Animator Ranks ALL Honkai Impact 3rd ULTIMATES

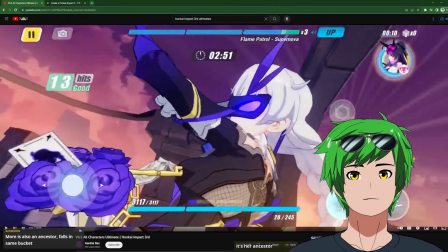You kind of see the character and then like right when you orient yourself, the camera starts to be like, oh, actually we're gonna go this way now. It's not quite as clear as I would like for the final impact. And so I'm gonna give her an A.
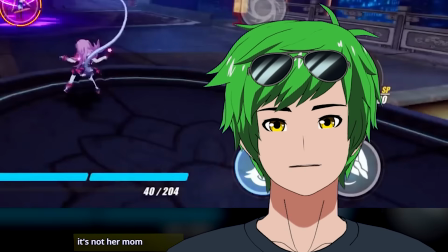How do I feel about this one? This is an interesting one.
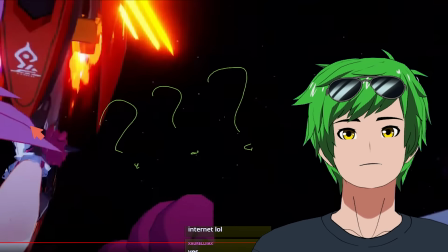This could have been so good, but there's nothing in this frame, bro. If there was a transition frame here where like the blade was here instead, like clearly in view,
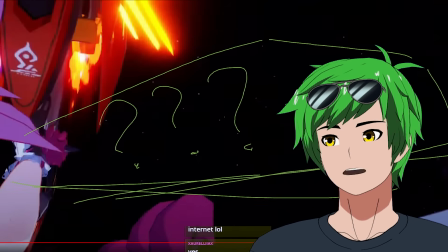moving upwards as well to get that momentum transfer, this would have been a pretty strong contender.
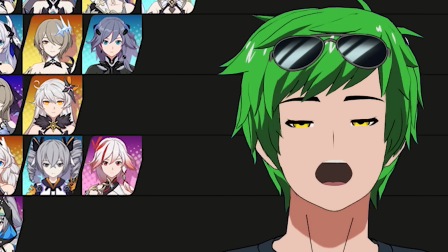Rosa, you are honestly maybe top C. The ending is so good though. I gotta give her a B.
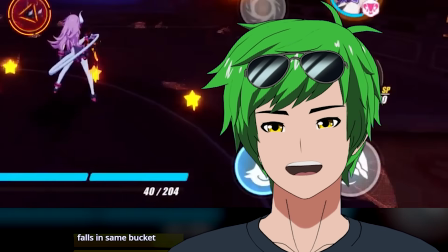So there's two Rosas. The twin ult is actually pretty mediocre.
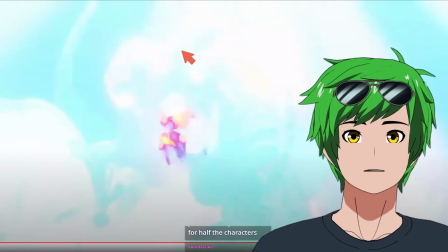We don't actually get to see a slash or anything. Ideally, we would actually be able to see at least something like directional, but they just kind of blow the whole camera out, so you don't really see this slash.
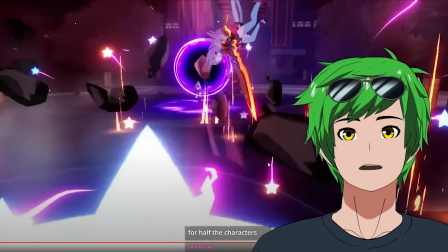So all the momentum they built up kind of goes to waste. And from there, like, it's not very clear where the character is after you zoom out. So you actually lose all orientation of like where the strike landed. Is it a D? Honestly, maybe. Yeah, it's just super unclear at the end. Concept is good, but the execution could have been better.
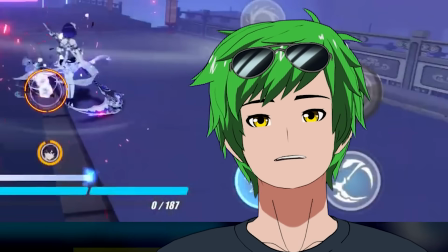Oh, I want to like this one, but there's one problem with it.
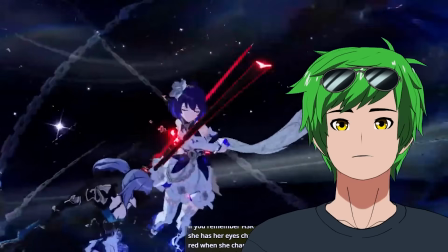So this part right here is just a little bit too stiff for the arcs on like how she like transfers over here.
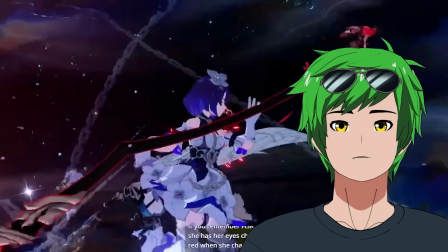So you'll see this arc here in a sec. That hook into it is what made it feel just a little bit weightless. I shouldn't say weightless because she's floating. It makes her feel a little bit unnatural, like she's disobeying the laws of physics.
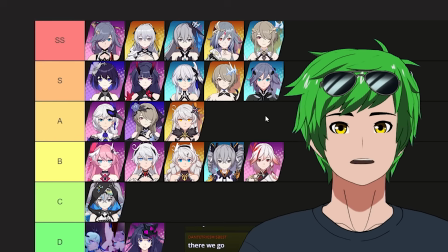It's an S, but it's not an SS.
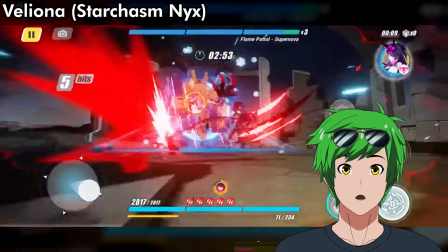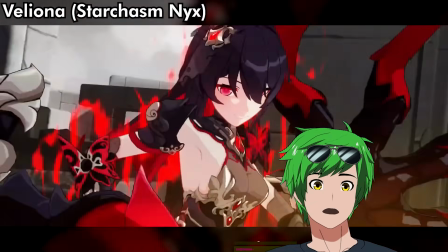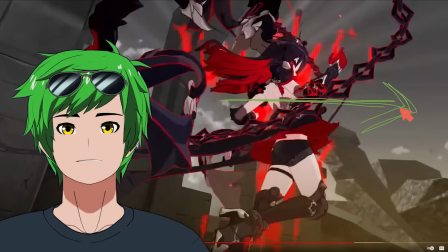Okay, there's a problem here though. She's facing this way. She's attacking to the right, and then she's attacking to the left, and then she's attacking upwards to the left. Really, really messy, to be honest. If it wasn't that messy, it would feel amazing.
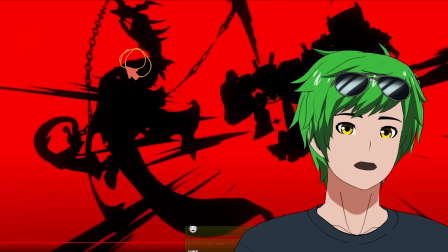Also, this silhouette is a little confusing. Like if we had the head more visible here, I'd be able to read that this is a person more easily.
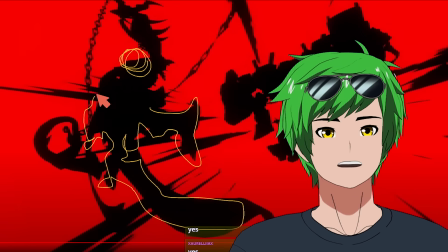Right now, I actually don't know what this shape is. Like, that doesn't look like a person, you know what I mean? It could have been really, really good.
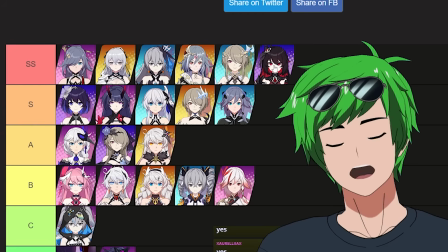This could have easily been an SS. I can't quite give it that credit fairly.
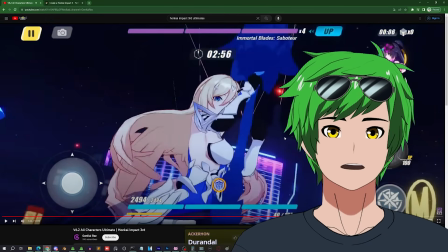Yeah, that was good. First of all, amazing composition here on the beginning. And then like this right here, this is what I'm talking about when you have really strong directional slashes.
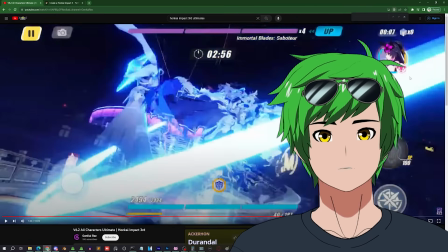Like this is what Rosa and her twin could have had, which is like a far more directional effect there at the end. For the slash, this feels good. I wish we had that for a couple other characters. It's not done? Wait, what do you mean it's not done? This actually makes it worse. Oh no, she was doing so good.
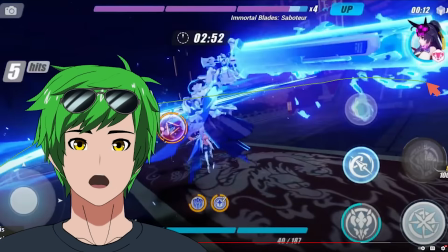This right here is okay, but the sword is like over here. Why? You see this amazing opportunity to have this focal length here where you have like the sword fill in this space with a perfect follow through with the slash.
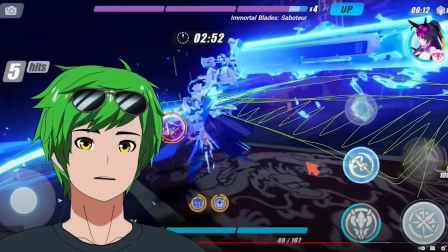There's a lot of negative space here that is begging to be filled. If the sword was there, this would be perfect.
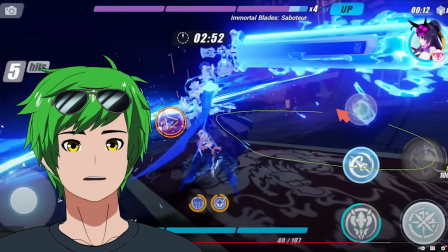Putting the sword up there, I have to take away points. Because it didn't move all the way over here, this spot already felt kind of busy because of how close this was to it. There's a big difference between this arrow and this arrow, right? It didn't impress me, unfortunately.
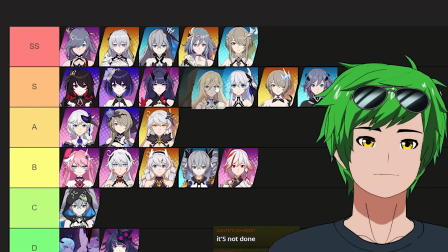I'm so sorry.
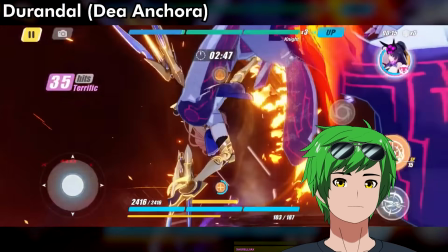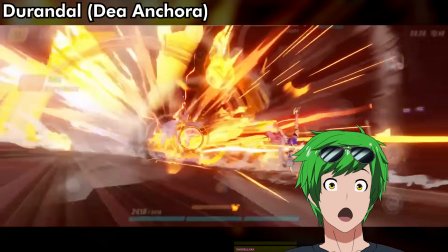Yeah, this is the sexiest ultimate I've seen today by far.
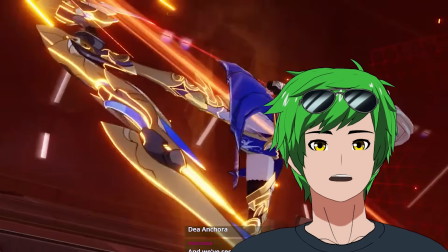So we have this really cool slow-mo axe kick, and then this, the composition, gorgeous. I mean, look at that. That is just such a cool idea, dude. Actually so good, dude.
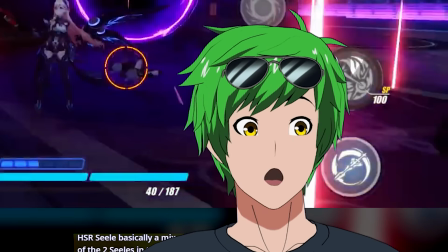A horse? Bro, what? Yo, wait, that was so cool.
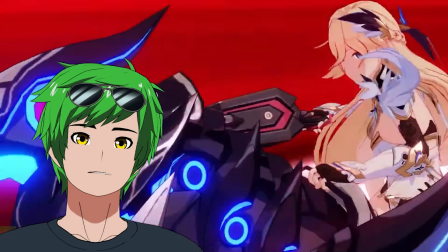I feel like this particular lancing stance here doesn't have quite as much anticipation as it should.
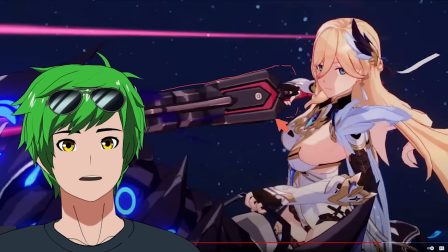If it was just moved back ever so slightly, just like that much, even if she like rotated her chest back a little bit more, like that, for example, that would give her just a little bit more of that anticipation that I would feel satisfied.